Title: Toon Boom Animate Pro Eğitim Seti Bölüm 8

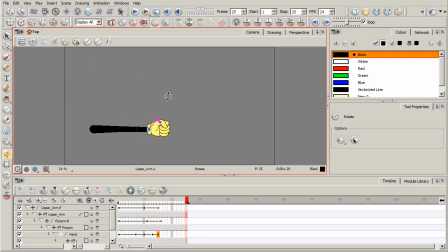245s
So a very simple example, and hopefully that kind of starts to illustrate visually what this particular principle is all about. I want to show you another example here involving a character. We can kind of break it down.
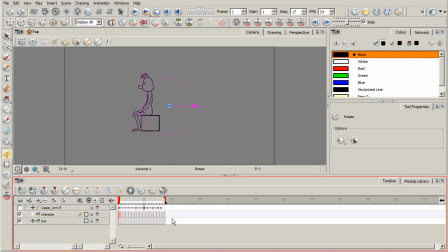259s
We'll go ahead and scrub back to the beginning here, and I'll drag my frame range bracket. Let's zoom in here. So this is a character that we use for our slow in and slow out example. And so basically what I'm doing now,
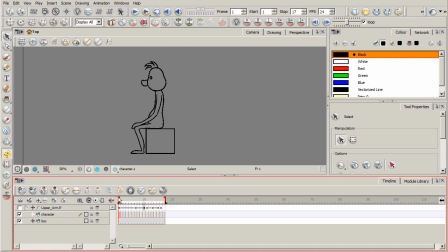277s
I'm scrubbing through, and you can see how before he goes straight into getting off the box, he leans back, right? He's kind of almost building a little bit of energy up, kind of coming backward to push himself off of the box.
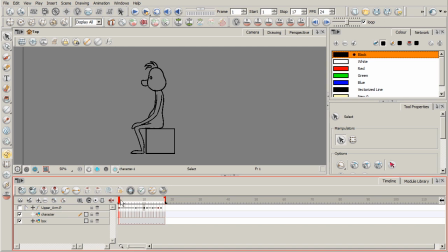294s
Because before, we didn't have any of this. If you go back and watch the slow in, slow out lesson, he just gets straight up off the box. he goes from this pose to this pose right here and just gets straight off the box. And so this is something you can incorporate with your own characters.
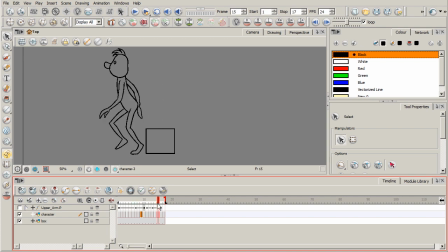313s
Think about ways to build anticipation. That way an action isn't so abrupt. So if we play that, you can see kind of how that feels. And if you want to kind of break this down, you can turn on the onion skinning here.
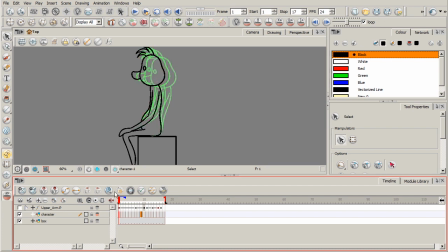329s
And basically, I do the same thing that I did in the previous lesson where we kind of slow in. You can kind of see the spacing there as he leans back. He doesn't hit a wall. It's not an abrupt stop. You can kind of see the spacing that we have there.
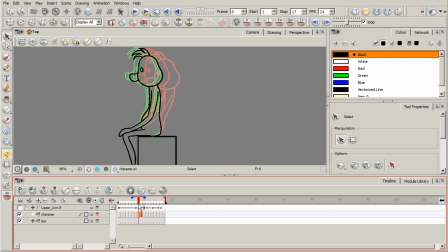344s
Kind of slows into that and then slows out of it and goes right into getting off of the box there in preparation to take off walking. So just playing that one more time. All right.
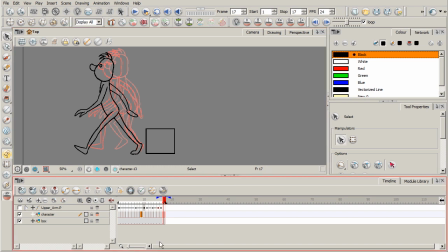361s
So very cool. And so my recommendation is with something like anticipation, I would act it out if you can. You know, if you can act it out in front of a mirror to kind of get an idea, or maybe film yourself or a friend. Think about the action that you want to animate, okay?
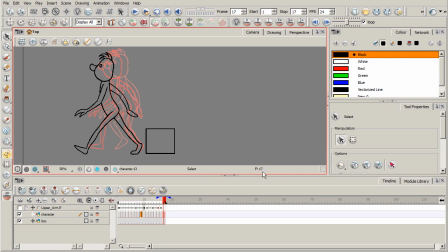379s
Whether it's a character punching or kicking or jumping or whatever. Think about that action, but then also think about how can we give the audience just a few beats to kind of have that anticipation. That way they're not thrown right into it.
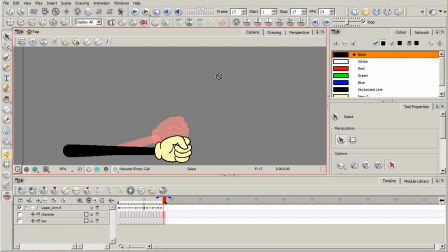398s
And that's basically what we did here, just with this simple example of this arm. Okay? All right, so in our next lesson, we're going to move on to our next principle, which will be secondary action.
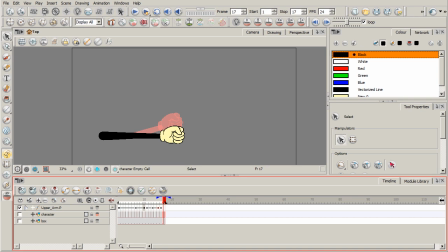414s
And we'll kind of talk about how secondary action can really be a supportive component to the kind of the main action that you're presenting with your animation. So it's not to be confused with what we've done here,
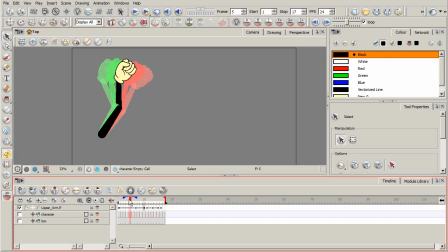431s
where we've kind of created an action just kind of right here at the beginning before the main action of the arm coming down. Okay, secondary action is different from this. But stick around, and we're going to go ahead and talk about that in our next lesson.
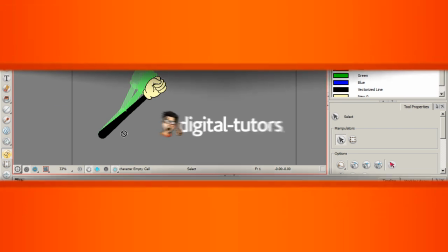445s
So we'll see you then.